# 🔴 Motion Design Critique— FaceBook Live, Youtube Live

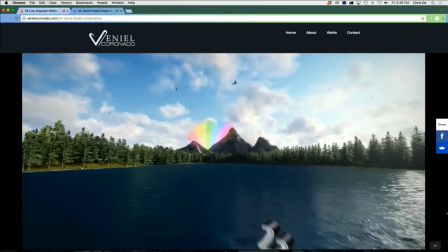2769s
I feel like Jurassic Park.
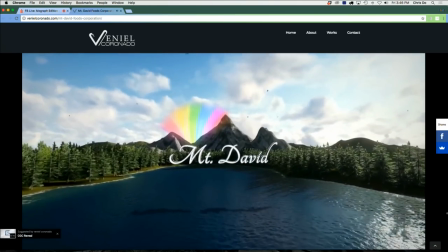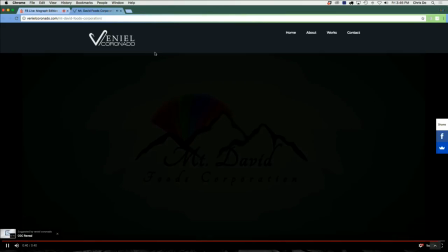2777s
Whoa. Whoa. Whoa is right. Whoa is right. Okay. Ooh, sorry, I didn't mean to do that, guys. Let me see if I can scrub around here. Turn off the audio here.
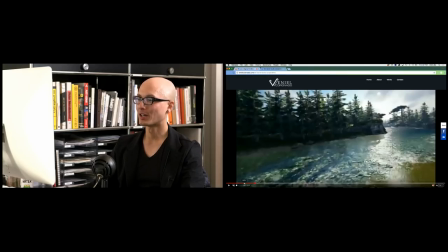2790s
Okay, was that a unicorn there? No, I wish it were. I think they're just horses. I shouldn't say just. There's a couple of them, you know. Let's see. I don't the resolution is a little choppy here, so I don't I didn't see a unicorn No
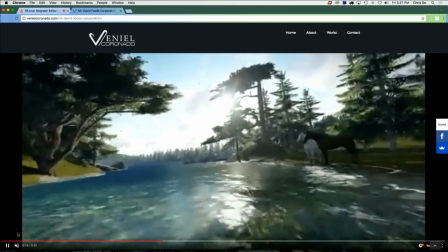2806s
No, no, okay
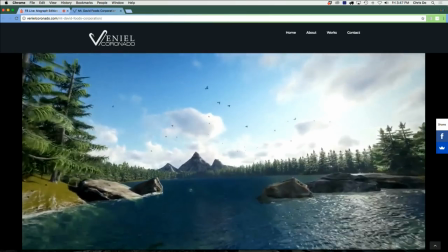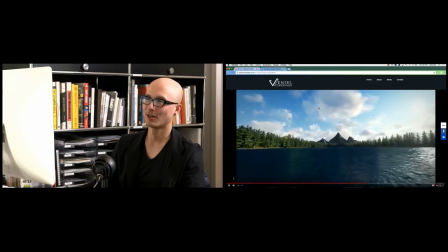2815s
So this feels to me like the roll-up on the Paramount logo with the stars kind of hover over the lake And that's a really beautiful animation with crazy lighting right and reflections on that water Okay,
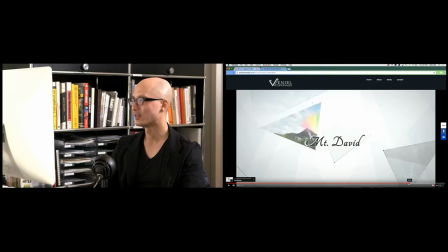2826s
so this is where it gets a little crazy So let's let's let's park it right around here.
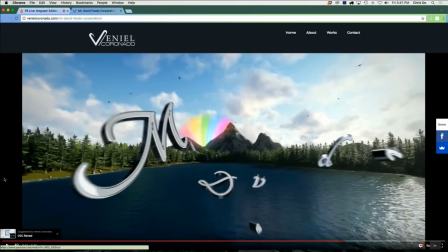2833s
All right Where do we begin here? I am assuming you're a 3D animator and you're just starting out in the world and you're trying to figure out what you're going to do. It's obvious to me you have some skills, but there's a pretty big gap from where you're at and where I put the Paramount logo. If you guys don't know what the Paramount logo I'm talking about, is it Paramount or Universal? It's Paramount. It's Paramount.
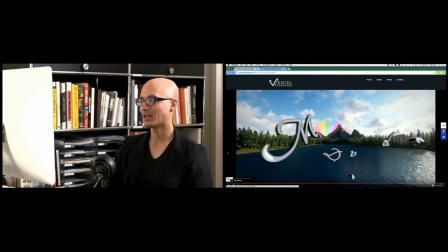2854s
There's a mountain kind of like this. Stars fly over the lake kind of like this. and then the stars land in a very elegant way around the peaks of the mountain and it's a paramount logo. It's awesome and it's done during golden hour. Why do I bring that up? Because inevitably people compare your work and you just need to be aware.
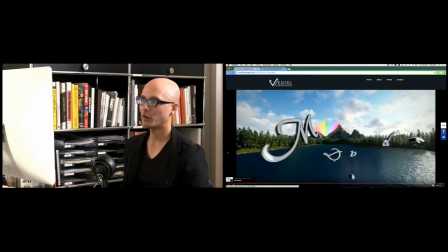2874s
You know my point of view on originality. There's no such thing. So all you need to do is do something that is as good as the thing that you're referencing. And if you're referencing that, great. If you're not, you need to be more aware of what you're looking at or work that's come before you, okay? What can we do to improve this quickly? We can just change the time of day. Put this more at golden hour.
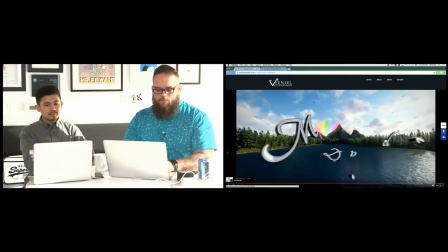2893s
There's a reason why they did it at golden hour because everything looks better when it's around dusk, right? Right before the sun goes down, do something like that.
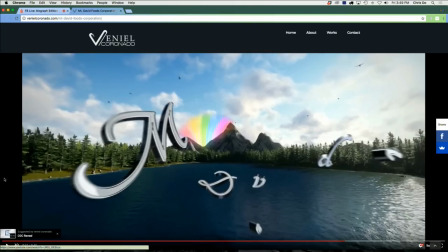2902s
You can use a little bit more of compositing magic here because it looks straight up cold CG to me. What can we do? You can add some highlights and glints on the edges of the metal to make it really sparkle and shine. and I would suggest too that you do some multi-pass rendering and really do some comp love,
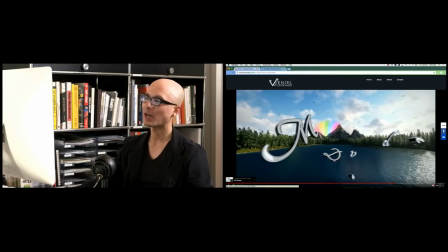2920s
hashtag comp love, all right? You need to do that because that's usually what happens to CG shots. I've seen incredible things happen when you have a really kind of basic base plate and they comp in like little atmospheric things,
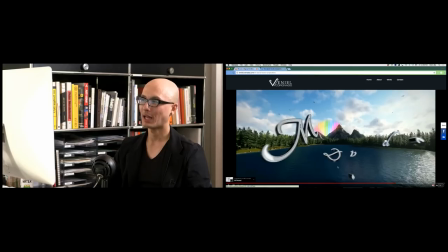2935s
mist, birds, they comp in lots of things in 2D with an exported 3D camera. If you want to go next level, I think you have to do that. You have to do some color correction in the sky and bring it down.
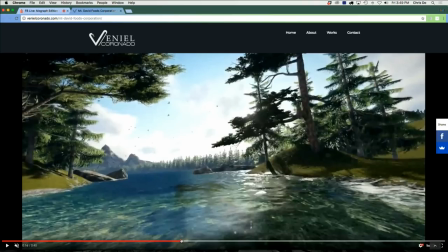2947s
And I'm not even getting into the CG work itself, because it does kind of look a little bit like high-end video game work. And that's not good or bad, or saying, if you're not trying to do video game work, then you need to change that, okay?
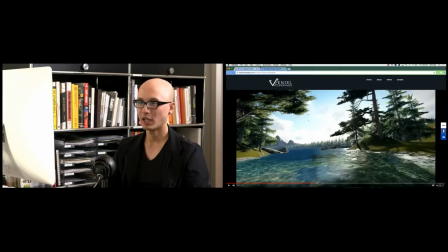2961s
I'm not sure if you're using a terrain generator, like what is called, VUE, V-U-E, which you can build worlds like this but the things I've seen people do with Vue look photo real so here's a question you have to ask yourself am I interested in making photo real work or highly stylized like motion graphics work remember we're talking about having intent being very clear being very intentional I don't know if you're trying to do photo real work because it's not photo real work to me
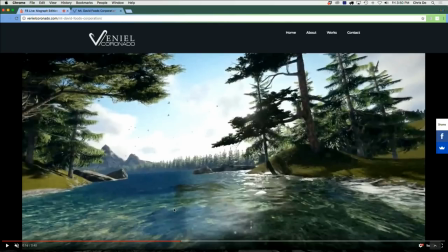2991s
and this does not look like stylized 2d work either so you're kind of stuck in this no-man's
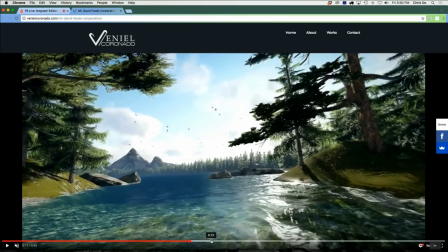2997s
land.